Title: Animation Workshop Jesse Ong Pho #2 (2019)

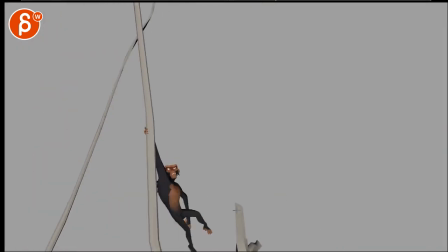I think it's if he swings here. And goes out. What I would try to do. I would try to not overlap the hand and that leg. you don't have that that line that goes into the leg there
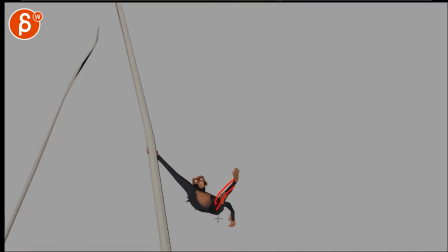it's a bit too much overlap even through here i will start to separate these and you might have to just cheat on a frame by frame basis so it's a bit cleaner in the silhouette but i will bring this to a point where the legs are a bit more bent especially that left leg you can see that bend clear so that by the time you go out
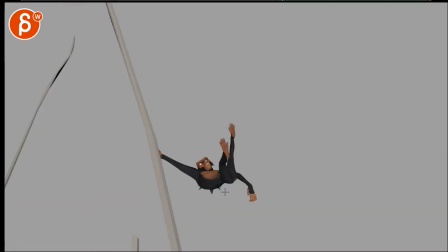this section you will go from bent legs to straight legs and it's kind of like he swings hip and he straightens the leg to get that forward momentum into this.
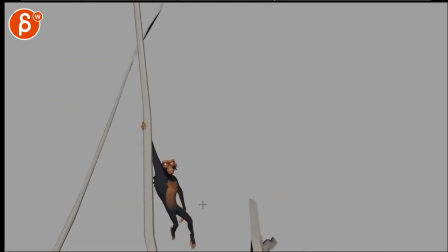Right now it feels a bit magical how he hangs on to this and then suddenly there's more momentum going forward. I would initiate that momentum a bit more with the legs and the hips. That's cool.
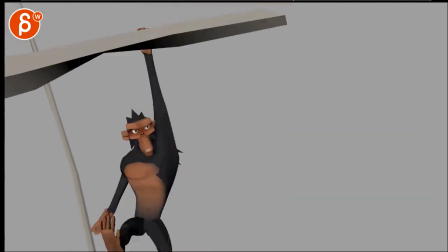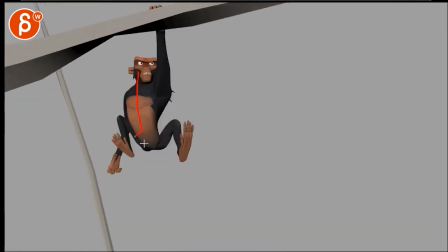And I think that sudden drop there over one frame.
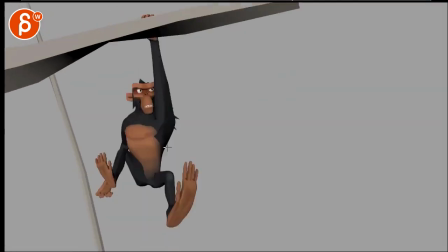There's something where I would I almost feel like I want to delay that.
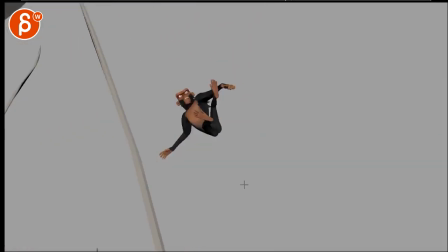Fireframe, yeah, it's pretty fast. There's just something that feels very poppy as you go down.
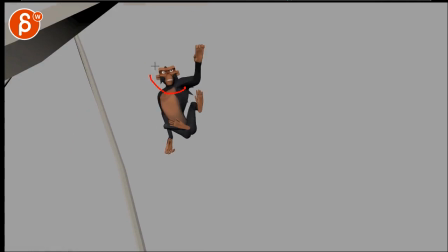And I'm mostly reacting to the relationship with that head angle. The irritation is always the same.
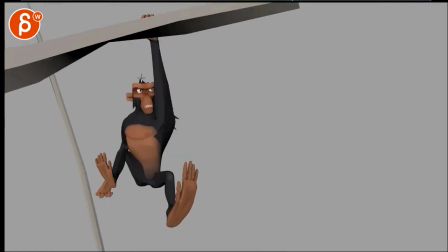This all kind of stays the same for quite some time. And then it pops down over one frame.
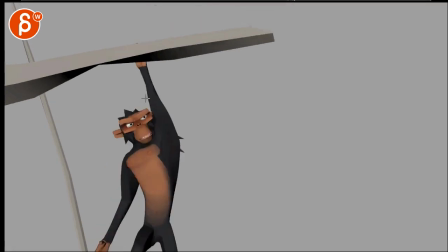Even here, you could have a drag in the head. But then once you go up here,
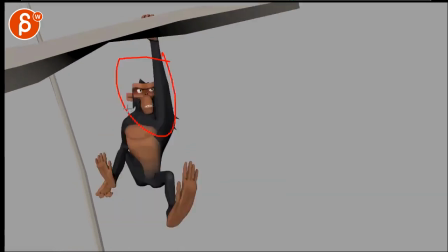there's something again in that head where you have some stretch. but then it gets into this and then it kind of
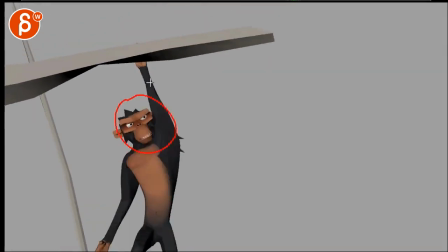stays put there's something about that sudden move and then when you go up here where i feel like either you want to bring the head back a bit open the mouth just do a bit of a just something where you have already that ginormous move which i still think is a bit poppy you can probably reduce this by
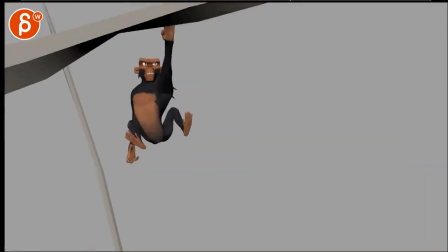a little bit that's just me but there's something of let's pretend this all stays and you got that right
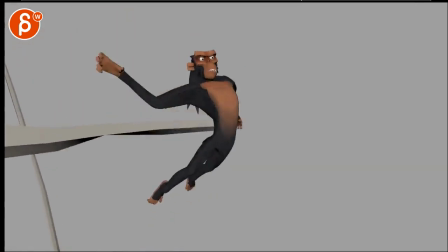that that sudden snap
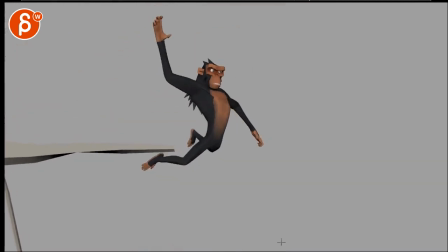there's something about this face never really changing that makes this look weird again this is very subjective but I feel like
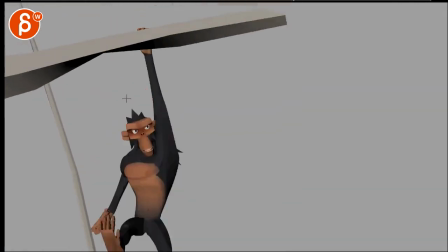once you go into here you could be good to a bit of a open eyes
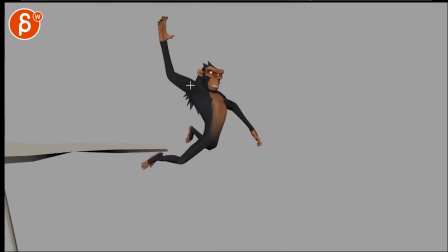open jaw just more in the face that has just a change and then you get into this and I know you have it here but it's just something where it feels just so especially
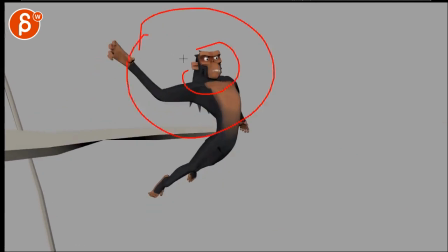through here which it feels almost bored i don't know there's something where i feel like you could do more during that
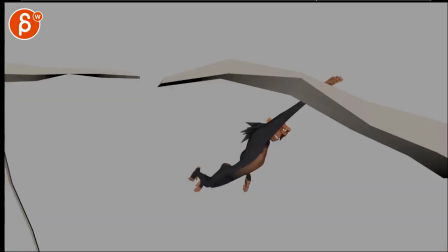hold since you have a hold i do like it here
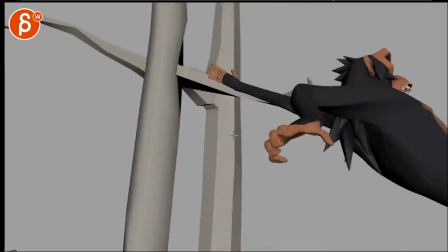because it's so fast and it gives us a bit of a change and you can just kind of feel it as it goes through that's cool i'm a big fan of that
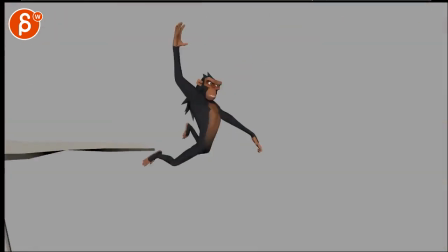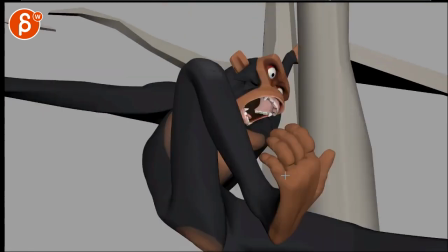careful here this feels a bit weird just visually how everything moves to the right
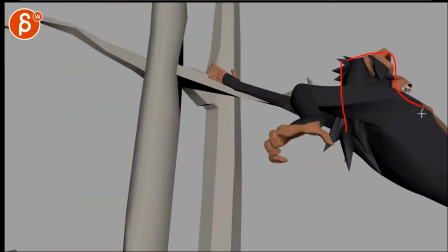and then we have a bit of a stickiness in that framing it always kind of stays and just
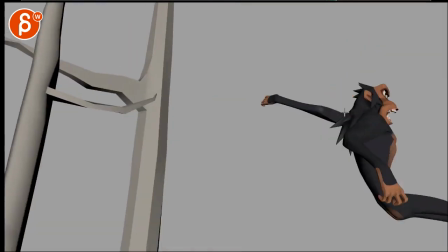gets away from us and then suddenly pops forward and
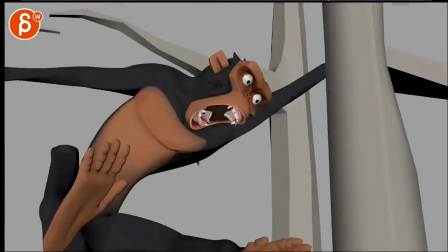then stops again just be careful here spacing wise you might
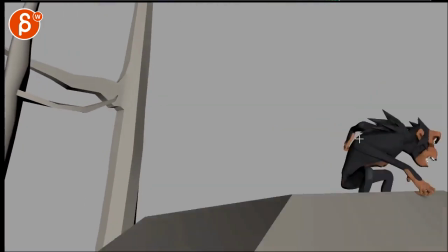have to move the camera a bit so that you can have this more gradual fluid transition into that into that stop
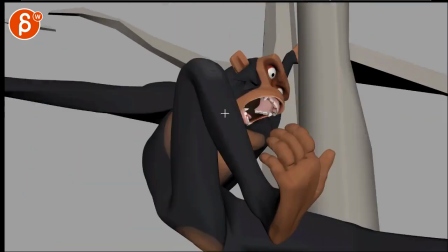there's just something visually in 2d space how big shape going forward forward and then